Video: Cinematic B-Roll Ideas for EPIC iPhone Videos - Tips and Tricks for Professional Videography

Hey what's going on guys this is Manit from Radiate Studios and today we're going to create a handheld cinematic sequence using an iPhone.
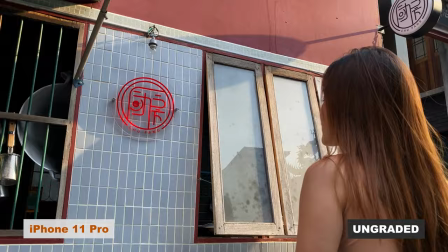We have our model Jeep who is looking for a restaurant for lunch so as she goes around find a place
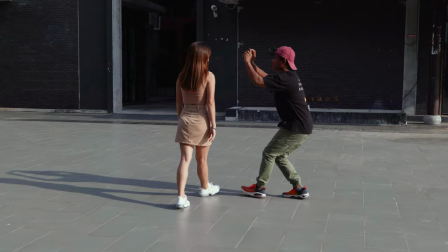to eat and enjoys her meal we're going to break down each steps of her actions into a cinematic sequence.
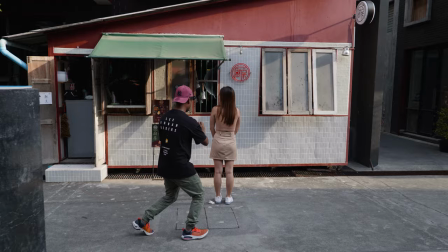Also I will walk you guys through different techniques like camera movements,
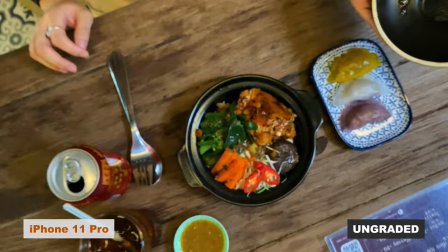camera angles, creative transitions and some of the tips and tricks along the way so let's get started. Okay so for our first shot here I'm going to open up the built-in iPhone camera app to get the most out of the stabilization on the iPhone.
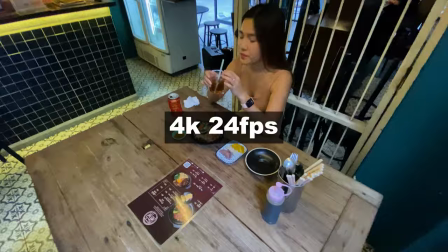For the whole video I'm gonna film it in 4k to get the most out of the resolution and it all will be shot in 24 frames per second for a cinematic frame rate.
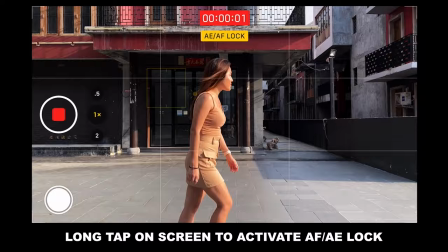I also would like to lock the exposure and focus on my iPhone camera app to be able
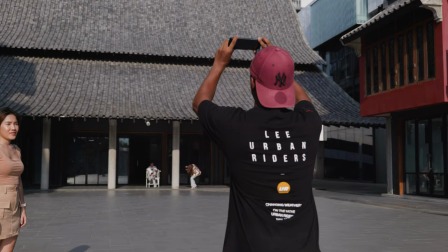to control the exposure and focus distance in the shot manually which makes it look more professional.
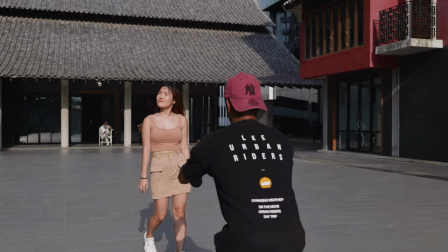So in this first shot I'm going to start with a shot of the sky tilt down gradually as I dolly back and have Jib appear in the shot.
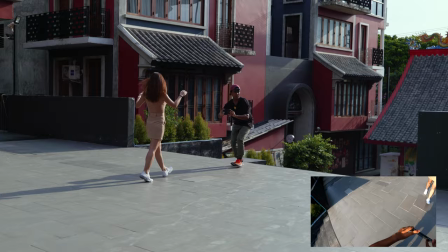This is a great way to introduce the location first then the leading character of a story.
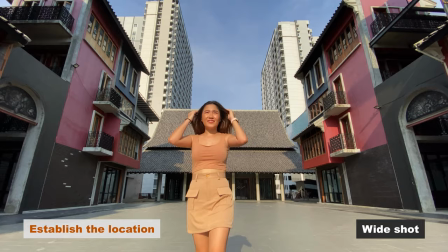I choose to film this shot with a wide focal length to show the overall environment as part of the establishing shot.
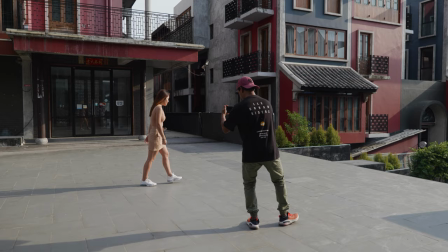The next shot is a profile shot of Jeep walking down the stairs as she looks around for a restaurant.
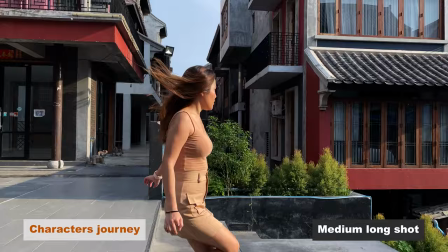For this, I decided to go with the medium-long shot to show the subject in relation with the surroundings.
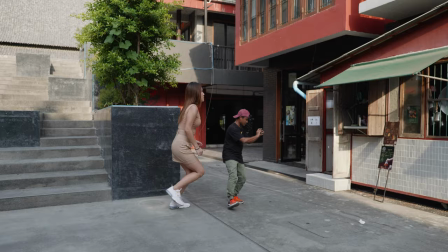When filming, it is important to shoot from different distances from the subject to make your video look more diverse.
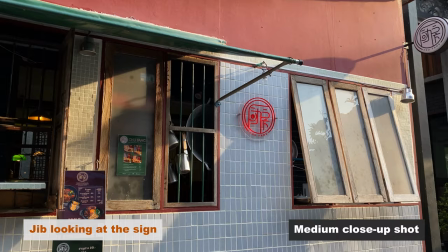Like in this shot when Jeep walks towards the sign of the restaurant,
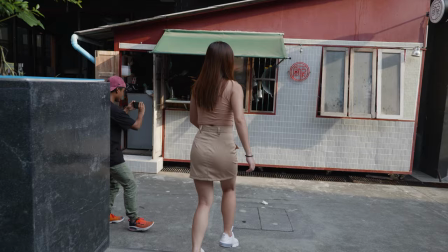I decided to go for a medium shot to get closer to the subject and to show more of her emotion.
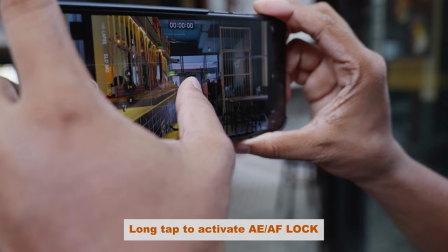I intentionally moved from left to right while trying to fill her in the frame for a transition to the next shot.
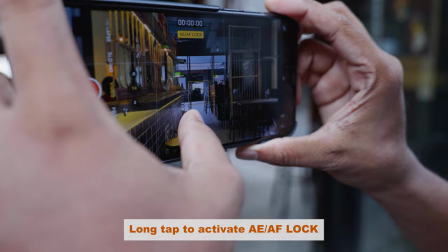next shot is a shot of jeep walking inside the restaurant so to keep up with the camera movement from the previous shot i'm going to move from
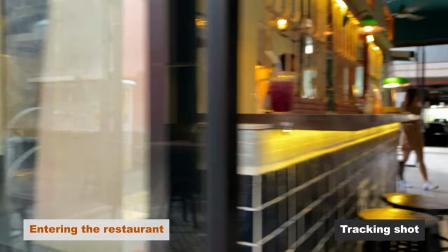left to right while trying to maintain the same speed of the camera movement. my plan is to create seamless transition between this shot and the previous
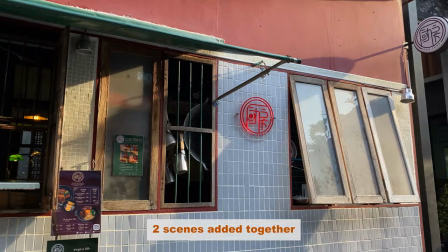shot.
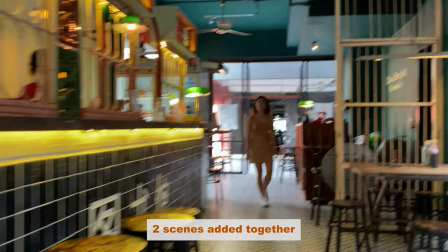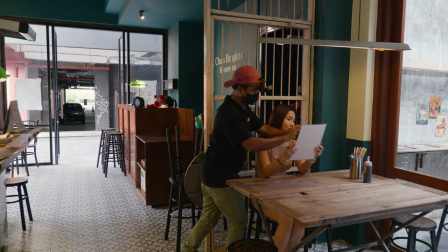to make our sequence more packed in action i'm gonna get another shot of jeep walking towards the menus and her sitting on a
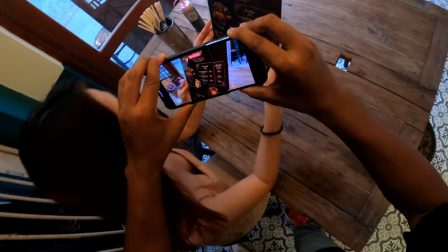chair this is a medium shot where the camera moves closer to the menus and the scene goes black as the camera hit the menu
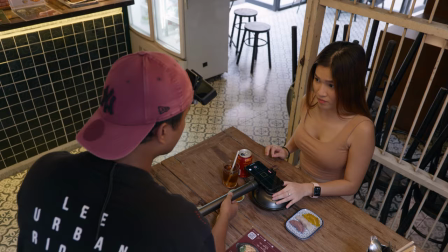and at this point it's quite obvious that we're gonna use this shot as a transition into the next shot of jeep opening up the cover of
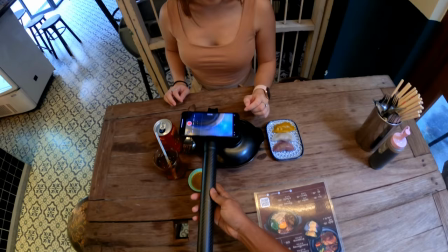the dish to achieve the transition i'm going to start this shot with my camera touching the cover of the dish i decided to shoot this with the
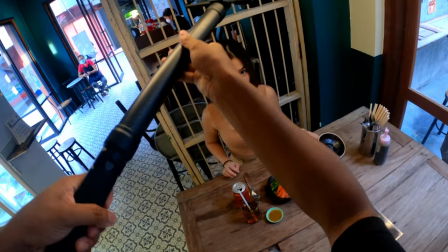top down shot aka overhead shot.
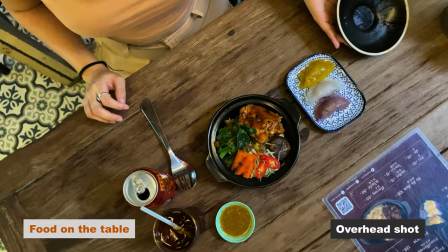Overhead shot is placed directly above the subject and it is a very effective way to show all the items that are laid on the table.
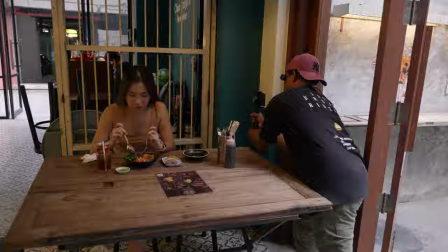Next shot is a simple profile shot of Jip eating.
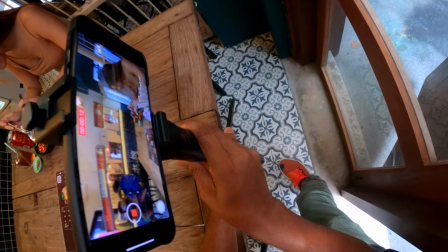The purpose of this shot is to show more of the interior of the restaurant while keeping Jip as the center of the attention.
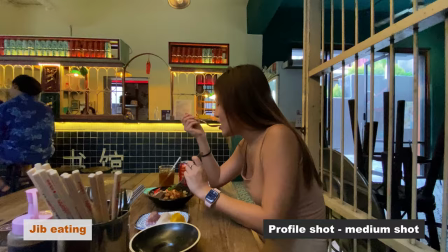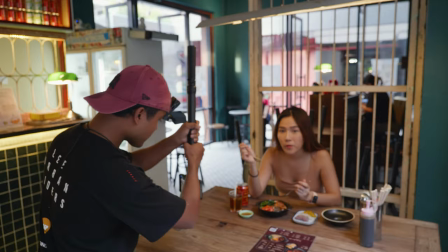Then here is another close-up shot of Jip eating. This allows us to see more details of the food that she's eating and a
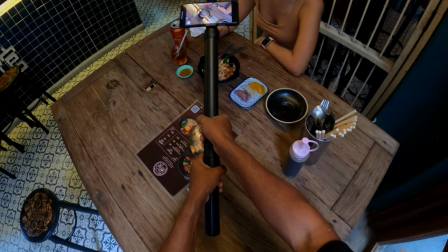little bit more of her action and for the final shot of the sequence
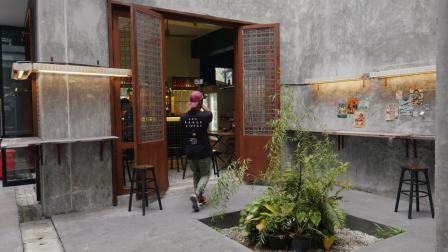I'm going to dolly back with a combination of cheap shot this
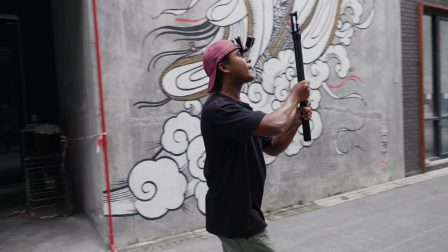is a great way to end a story by giving the audience feeling of
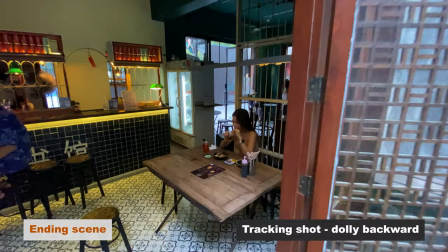leaving the scene and here is what the ending shot looks like alright
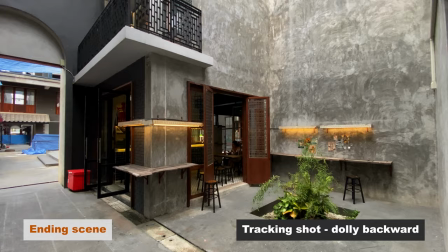guys so that's a wrap now it is time to put together all of the shots into a sequence
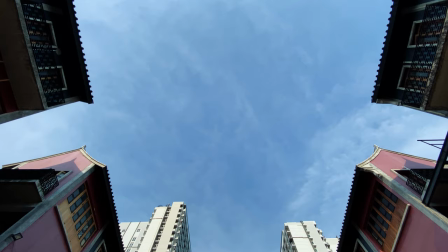and see the final result so here we go that